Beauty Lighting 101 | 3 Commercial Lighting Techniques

What's up guys? Ted here with the A-Team. Today we're talking about beauty lighting. What do we got to think about when we do it and what are three lighting setups that we can do right now? Let's do this.
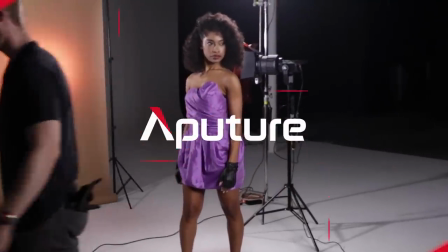Today I'm here with Valentina V, who I'm super excited to have here because she is not only the new host of Formanet Film School, but to kick things off, I asked her to host a couple of episodes as a guest first.
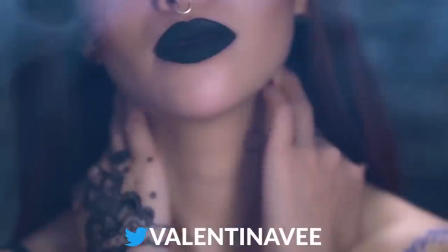What are we talking about today? Today we're talking about beauty lighting and I know all about this because that's what I used to do exclusively.
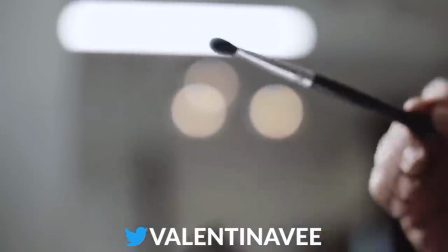And now I work with companies like Morphe and Colourpop and mCosmetics and the main tip that I have is The
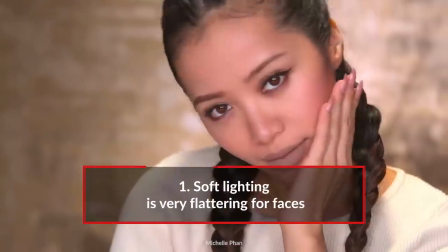lighting should be soft because you're trying to show off how beautiful the person is So soft soft soft lighting in terms of the actual shoot are there any of the details? We got to think about you got to think about who the client is so if you're trying to advertise foundation You got to have clear skin you got to have self-lighting
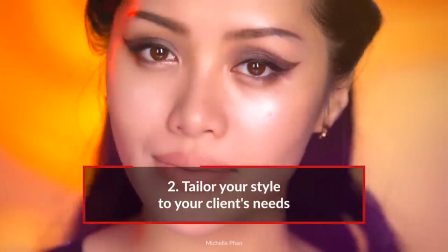if you're trying to advertise eyes Maybe you do something a little bit more crazy a little bit more avant-garde So remember to tailor everything in your shoot to the actual productions needs I know that sounds a little bit vague, so I asked me to go over a couple of different options. We're gonna do three different types of beauty lighting and go through those setups right now. Let's do this. So for our first lighting setup, what are we going for?
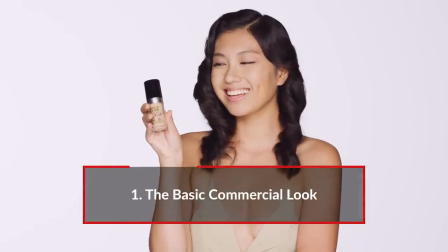We're going for the basic commercial look. Any sort of Pantene, Maybelline, Covergirl ad, this is what you see. You wanna have as much soft lighting in the front as possible, and you also want it to be even. So if I only had one light dome on one side, then I would have shadow on the other.
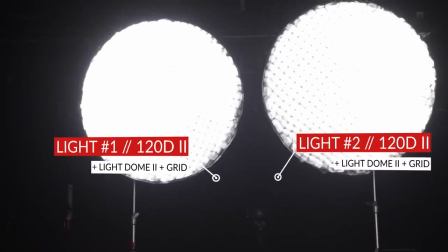So I put two 120Ds with the light dome twos on it. and it's important that both had the grid attached. So as for the background, how did you light that, too? Well, you want to make sure that the background is bright, and even though the background here technically is white, it's so far away that it fades into gray.
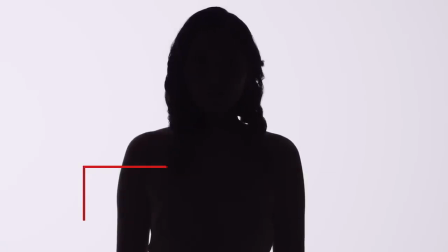So you want to introduce a light source and point it directly at the background. And for that, we took two light panels, LS1Ss.
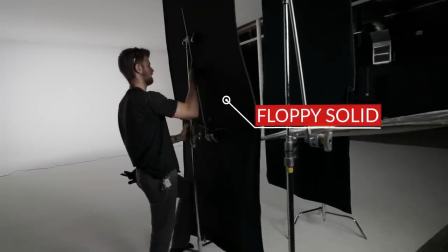So then after you did the background, I saw that you added two more floppies on the sides, too. So floppies for people that don't know, basically, they're two flags that are going to cut light.
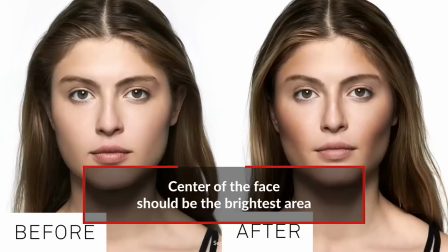Well, the floppies were for negative fills, ideally for beauty lighting. Just like in makeup, you have contouring on the sides of your face and you want the brightest area in the middle.
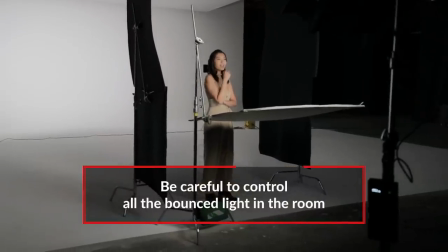Same thing for lighting. And because the studio has white in other places, there's white light pinging off everywhere.
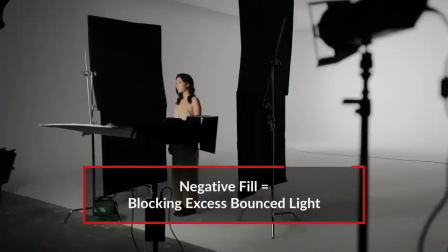You want to make sure that none of that goes back onto the talent. So V is using a technique here called negative fill basically to block some of that ambient light that could be bouncing around in the area. And that way you get that soft light just from the front and it's not pinging in from the sides. So then finally I saw that you added one more modifier. What was that? There was a little bit too much shadow underneath her chin. And that's not very flattering, especially when you're lighting from two light sources.
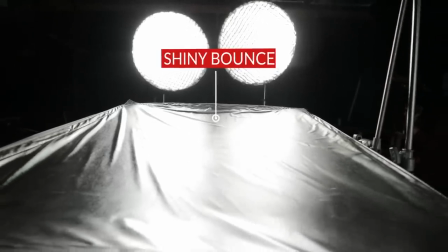It can create a cross shadow. So all I did was introduce a nice silver bounce directly underneath her, but not so high up that it gets into the frame.
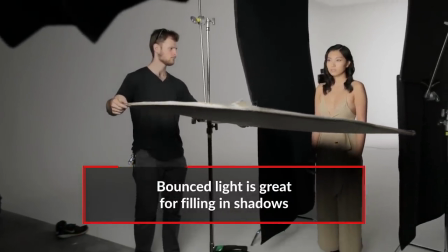And that diffused the light even more. Giving a little bit of that bounce, a little return filling in those shadows. I love it. Let's go check out a little bit of that footage right now.
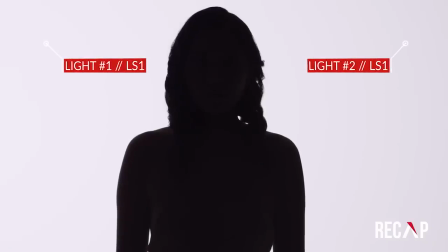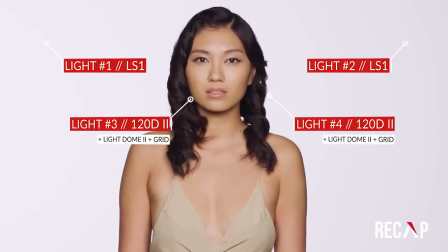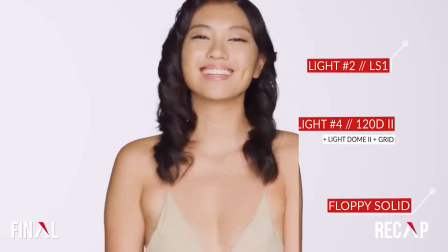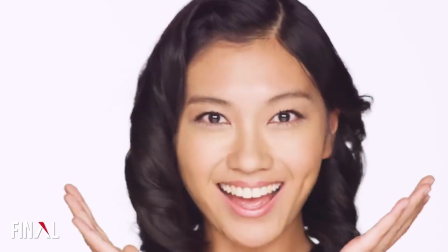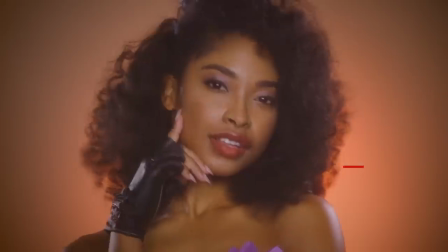For our second lighting setup, V, what are we doing here? We're doing an 80s vintage look.
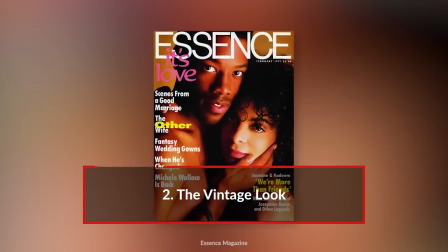I was really inspired by the magazine covers of Essence Magazine in the 80s, by the Soul Glow commercial from Coming to America,
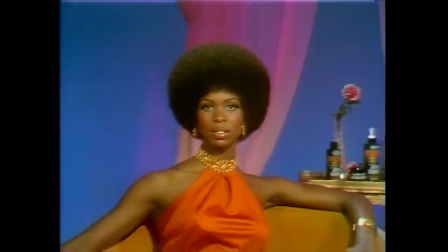that ethereal, glowy, Diva, angelic look. We're keeping the lights in the front.
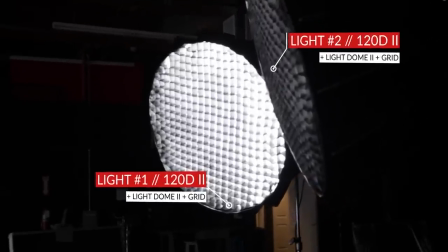Those 120Ds with the light domes, those aren't moving. We want that nice, soft lighting, and that's gonna give it to us.
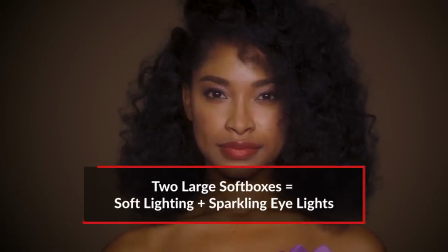And it's also going to have those eye lights in the front and make her eyes sparkle. but we wanted to change up the lighting to make it more 80s.
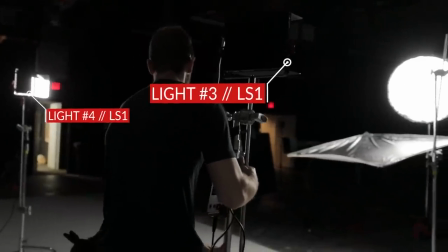So we took those LS1S's that were pointed at the white background and instead we pointed them at the talent from both sides.
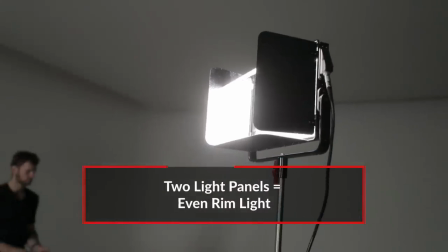And this created a nice rim light, a little soft halo that fell all over her hair,
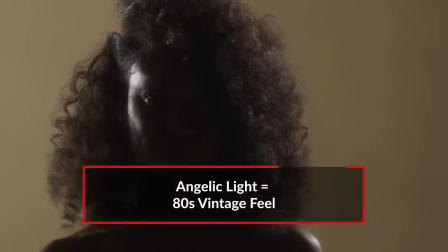all over her shoulders as she was turning and it really gave it that 80s vibe. That angelic beauty light. Now for the background, I noticed that you changed something else. You're not going white background anymore.